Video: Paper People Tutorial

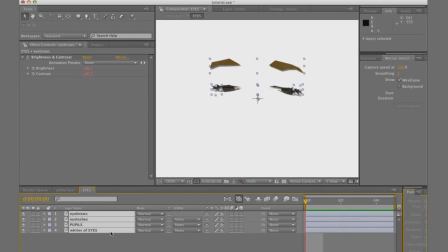(8:10)
So what we're going to do is on each different frame, we're going to have a different eyeball expression for Ginny. And I'm thinking on this first frame, we're going to have some closed eyes. And so because these eyes are going to be closed, for this first frame,
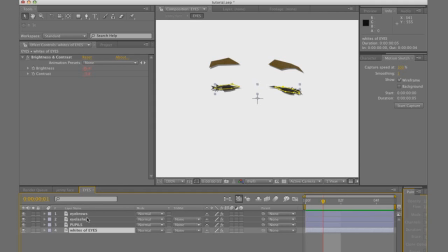(8:29)
we're going to draw back the beginnings of the layers of the pupil and the whites of the eyes and drag them to the next frame. So we don't want them on that first frame. We want our eyes to appear closed, so they'll just be the lashes and the brows. And we're going to change the position a little bit.
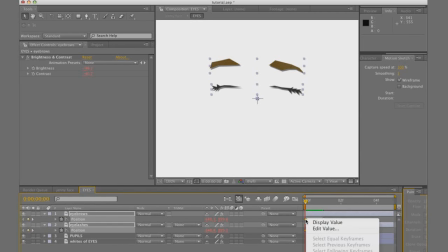(8:47)
And remember, one thing that's really important throughout the entire duration of this whole process is whenever we're applying keyframes,
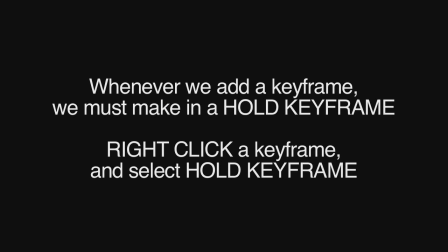(8:56)
we want to toggle on the hold keyframe.
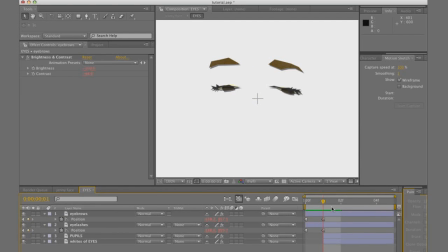(9:01)
They have to be hold keyframes because that way it's not going to do in-between interpolations. And it's going to give us more of that jerky stop-motion effect that we're trying to go for.
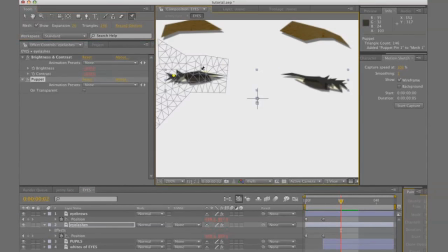(9:11)
Okay, what I'm doing right here is I'm applying the puppet effect to the eyelashes. And like I said, we're going to apply hold keyframes to them. But what the puppet effect is going to do is it's going to make it really easy for us to reshape these
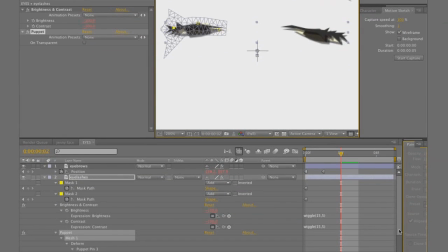(9:27)
eyelashes to different positions for these different frames. So instead of redrawing the mask for each of these, all we have to do is add these puppet points. One at the beginning of the eyelash, one at the end, and one in the middle, and then raise that middle one up so we can change the arc of the eyelashes.
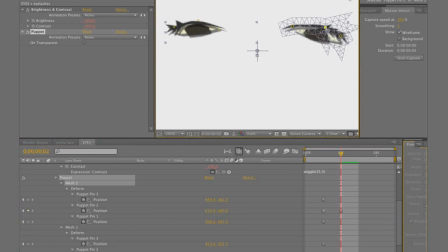(9:47)
So she has more a surprised expression, for example.
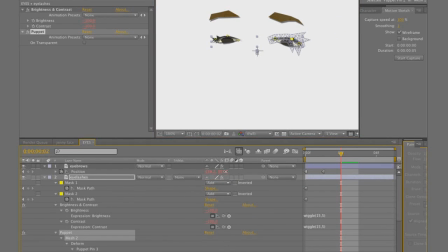(9:51)
The eyes are opened wider, and consecutively we'll just raise up those eyebrows a little bit as well. So now we've got 3 different unique eyeball positions for her.
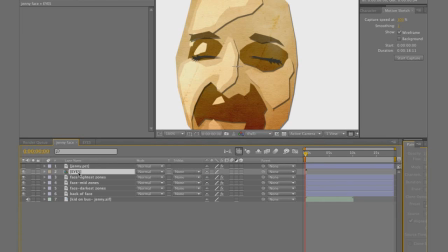(10:06)
So we're going to go back into our main composition, and we're going to apply some time remapping.
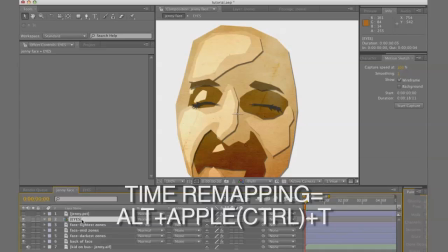(10:13)
And then immediately you see the first thing I do is I toggled the hold keyframes onto those keyframe values. What this is going to do for us, and this is really helpful, is it's going to give us the option of,
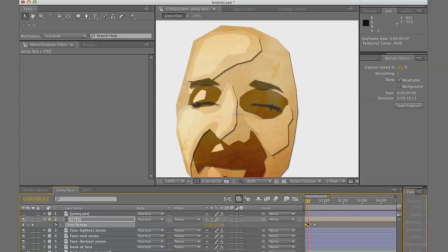(10:30)
by changing the keyframe value of what keyframe we want that layer to be on, it's going to change the eyeball value. Whereas on frame 0, the eye's closed.
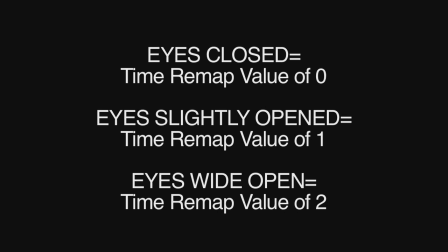(10:43)
Frame 1, it's slightly opened, and on frame 2, it's all the way opened.
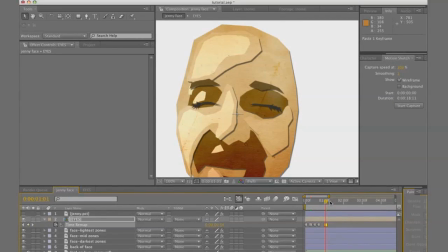(10:48)
And what I'm just going to do right here real fast is just this random mishmash of eyes opened wide, closing, basically just having her blinking a lot because it's going to add a little bit more life to her. Okay, so the eyes are done the way we want them to be.
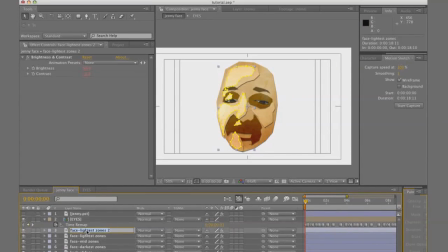(11:05)
Now we need to add the mouth. I'm just going to duplicate one of those layers and name it mouth hole, and delete the previous masks, and then I'm going to go into the brightness and contrast and bring that brightness all the way down.
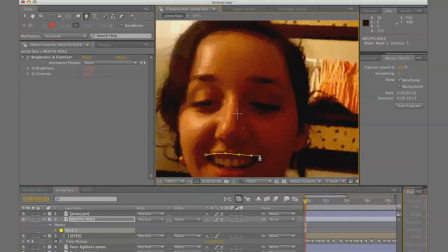(11:20)
And so we're going to look at this picture of Jenny, and we're going to copy the general shape of her mouth, the darkness in her mouth. And now that we've done that, we'll just duplicate that same mouth hole layer, and we'll add a mask that's the top lip, and we'll do the same and add a mask for the bottom lip.
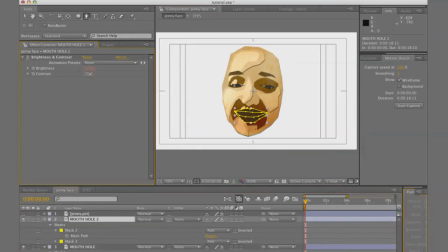(11:41)
So now we've got some lips cut out, and we're going to go add a hue saturation effect so we can change the hue of these and make them a little bit more red, and change the brightness and contrast too so they look a little bit more like lips.
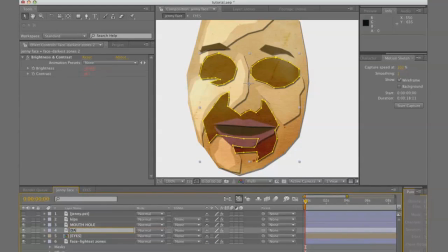(12:00)
Okay. So right now I'm taking that darkest zone, I'm going to duplicate it and rename it Dark Things for...